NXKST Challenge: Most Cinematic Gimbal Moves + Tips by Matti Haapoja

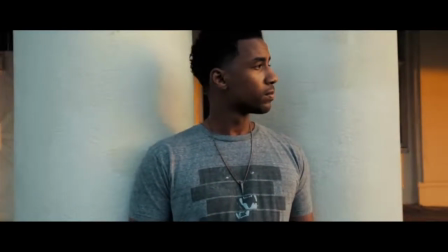0s Even if it makes me blind, I just wanna see the light.
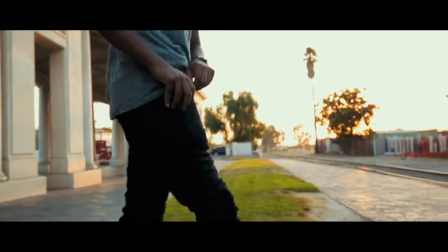6s Breathe in, leave it all behind. I just wanna see the light.
Hey, what's going on, guys? Welcome to the next challenge. And in today's challenge, we are doing the Matti Haapoja. Matti, I'm sorry, I don't know how to say your last name. What is it? Matti Haapoja. It's Matti Haapoja, according to Google. But like Phil was saying, welcome to the next challenge, where we take tips, tricks, and tutorials from the dopest creatives on YouTube, and we recreate it ourselves.
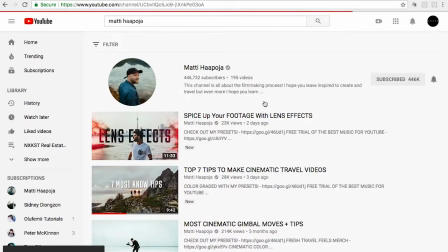42s
In today's challenge, we're going to be learning the most cinematic gimbal moves and tips from none other than Matti Haapoja.
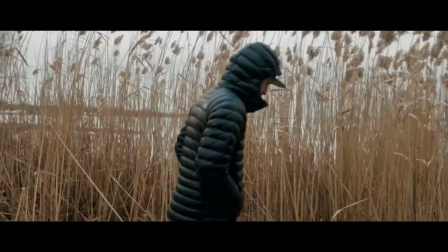Let's get started. The equipment we used for this challenge was the Canon 5D Mark III,
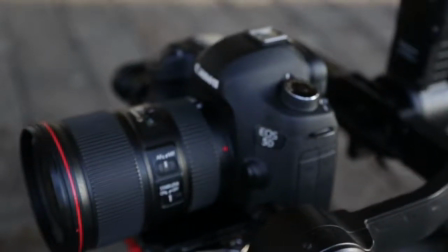65s
along with the 16 and 35mm lens, and the DJI Ronin M,
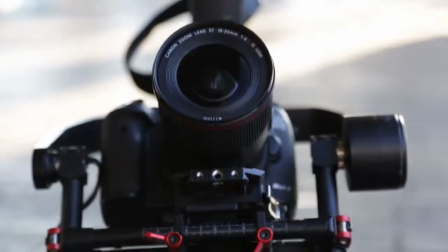71s
which I believe is one of the best stabilizers on the market. We use it for all of our projects and all the homes that we film, and it's amazing.
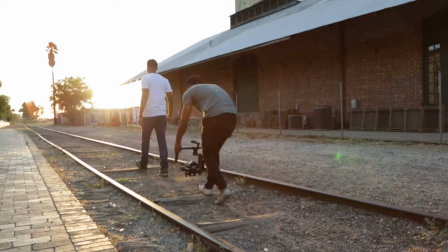79s
First shot that Matti talked about was the close to the ground shot. And I really like this shot.
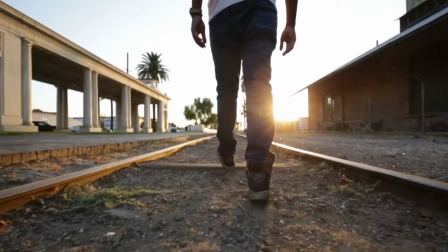84s
It's a very cinematic way to follow a subject. I love how the ground is very groundy, and how the footsteps that Phil is taking is very footsteppy.
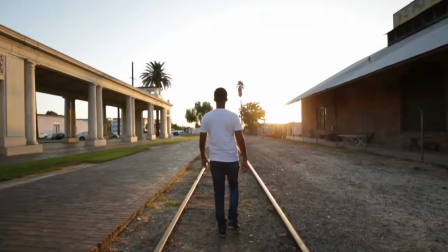94s
The next shot was a typical follow shot, and I really enjoyed this shot just because the sun was setting right over Phil's shoulder,
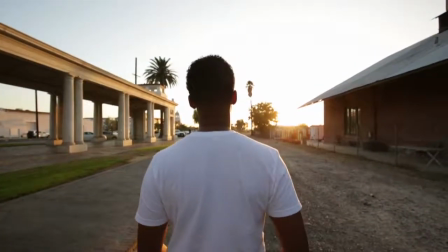102s
and it made it look even more cinematic and even more dramatic. And very similar to the follow shot, there was the lateral follow shot, which I think,
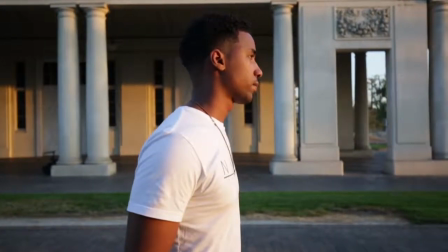111s
just like Matti described in his video, where it starts to subtly introduce your character, it did just that.
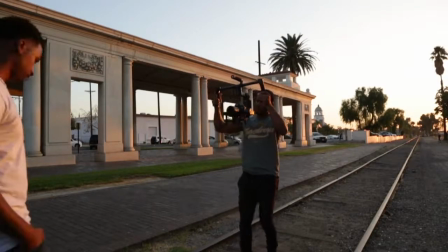117s
Next was the leading shot. As Matti said, this was one of the more trickier shots just because you have no clue where you're going.
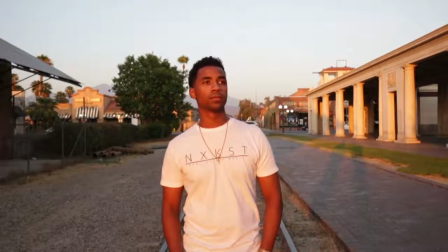125s
But at the same time, it was a little bit easier than walking forward,
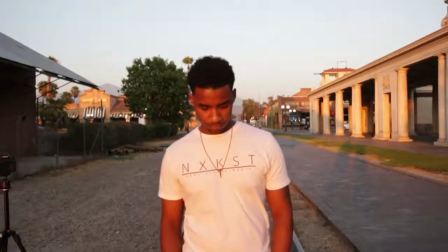129s
because I know they teach you when you're working with gimbals to walk heel toe, but for some reason, walking toe heel is a lot easier for me. The dopest shot out of all these, I believe, is the shot where we circle around the character.
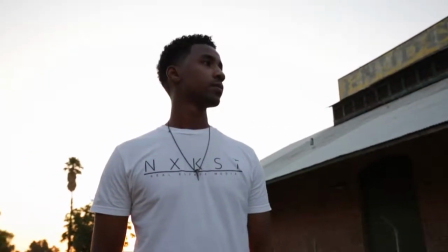143s
This shot, when you add a little tilt to it, it shows how powerful the character is,
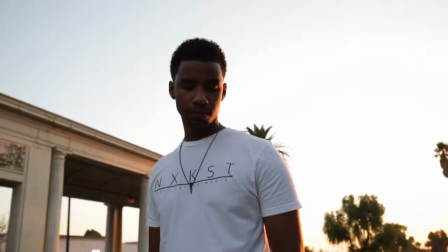150s
especially when you're working with someone like Phil, who's taller, and you really get to show off how, you know, how tall and masculine, and he's just in a powerful position. Last but not least was the dolly shot.
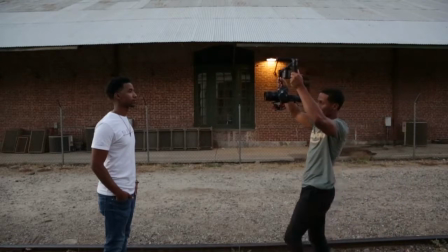165s
This was a little bit tough for us just because we were working with a Canon 5D Mark III and it doesn't have autofocus,
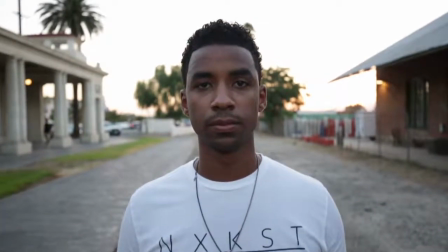171s
but at the same time I think it made it a little bit more dramatic because it blurred the image and we moved right into the focus. Before we show you how we combined some of these shots in order to create this little cool, little short, meaningful little piece for Phil, I want to give a huge shout out and a big thank you to Matti for showing us this tutorial and just for giving all of your film knowledge to all of your followers, which we're one of them. We'll see you on the next challenge.
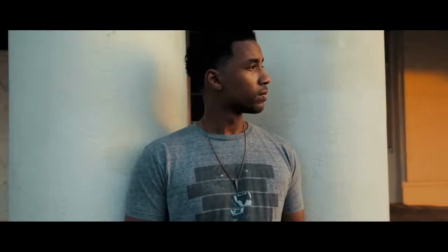201s Even if it makes me blind, I just wanna see the light.
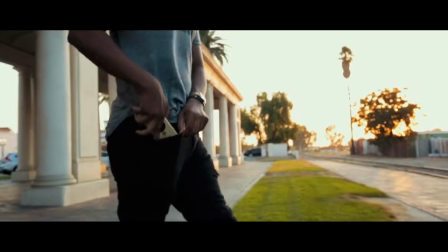206s Breathe in, leave it all behind. I just wanna see the light.